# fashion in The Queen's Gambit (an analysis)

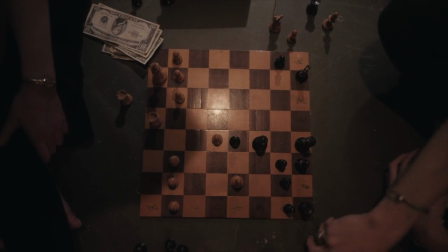No, because it is show about chess at the end of the day and her relationship with chess and you don't need to be well dressed to play chess,
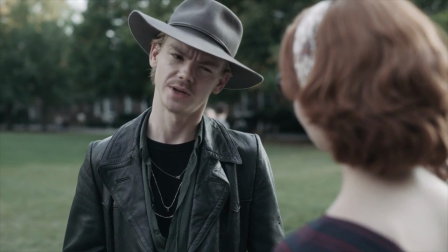though some characters would show otherwise. But yes, because the story could have easily turned into one of those annoying stories about how this girl is not like the other girls and,
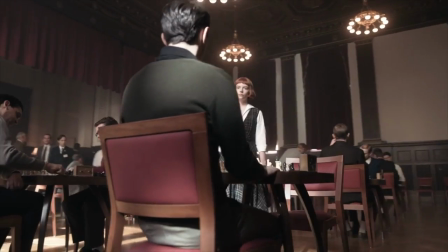you know, just play on some outdated tropes. She's the only girl who plays in the chess tournaments and she's constantly surrounded by men. It's basically the perfect setup. I think that they managed to avoid that and make Beth a lot more likable to today's audience by one,
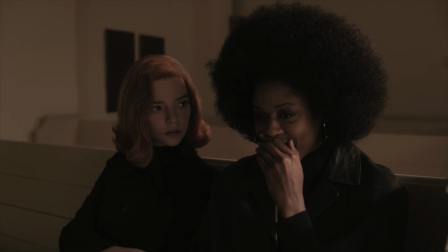showing her engaged in healthy relationships with other women, and two, balancing her traditionally boyish interests with traditionally girly interests like fashion.
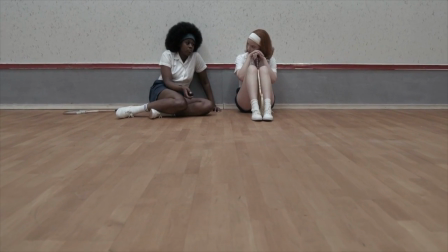Or you could give me the black dress. Or the purple one.
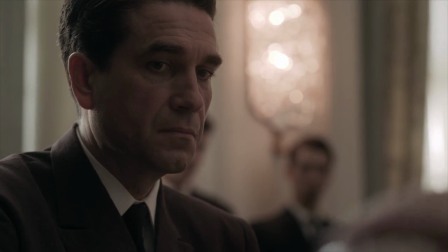Another turning point in the series is when she's hungover and loses her match in Paris to Borgov.
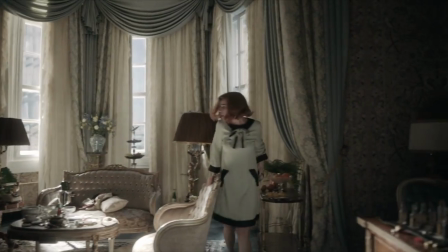I love this dress, but I think it also is very interesting for the narrative. If you notice, the dress is kind of like a pale green with dark green accents.
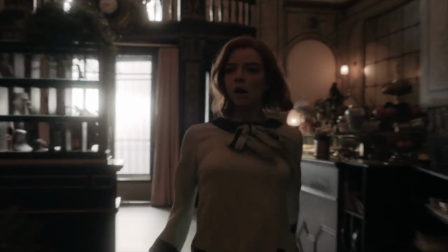And do you remember where else we've seen this color scheme? It's the pills, baby.
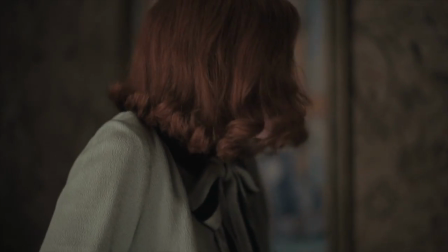The tranquilizer pills that she's been addicted to.
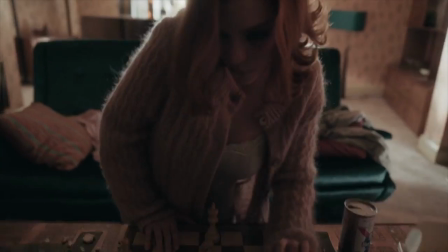She is literally wearing the pill, and it's no coincidence that after this match, she completely spirals and restarts her dependency on pills and alcohol." I just think that this visual representation of her going backwards down the slope is very subtle, but also really great. And if you think I'm reaching, actually a lot of her clothes carry motifs. If you notice, she's constantly wearing check pattern, plaid pattern, basically any kind of geometric square grid pattern, and I think that was done purposely to make her resemble a chessboard. And if you don't believe me, let's just do a tally here of how many times she wears a geometrically square pattern.
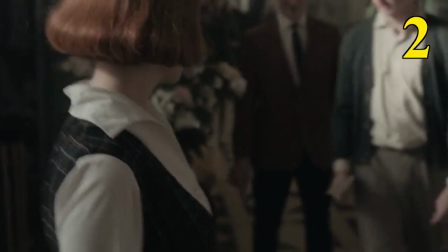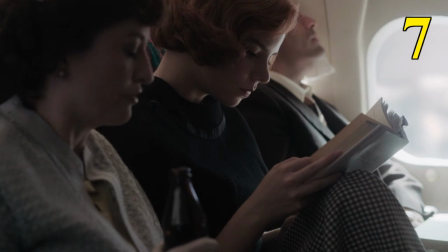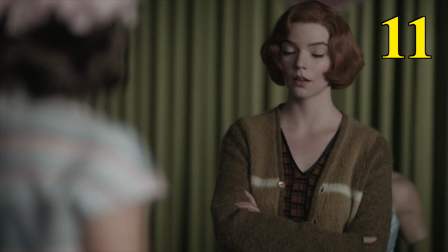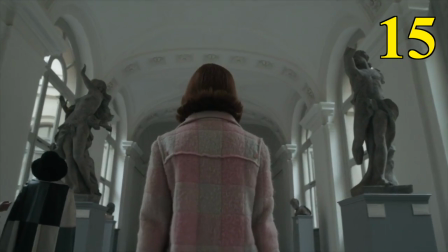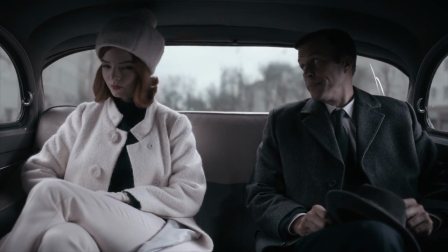And her final look is the piece de la resistance. We see her wearing a white coat, white pants, and a white hat.
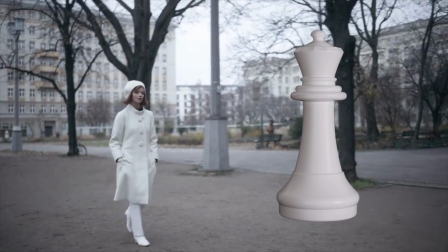She looks exactly like a white queen chess piece. The resemblance is amazing and it's so fitting.
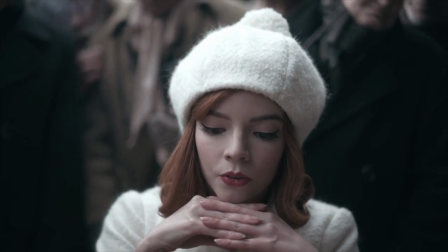It's a perfect reference to her winning match and the title and wraps the show up so nicely. So that's the last thing I have to say about this show. Thank you so much for tuning in. I hope you enjoyed the series, especially if you only watched it because I've been low-key promoting it on social media. If you didn't, I'm really sorry. Hopefully this review makes up for your lost eight hours of time. I'm going to sign off. I have a lot of vintage shopping to do. I realized while watching the show that I don't own like any 60s vintage, and I'm on a desperate mission to change that. So I'll see you guys next time, and I hope you all have a lovely rest of your day.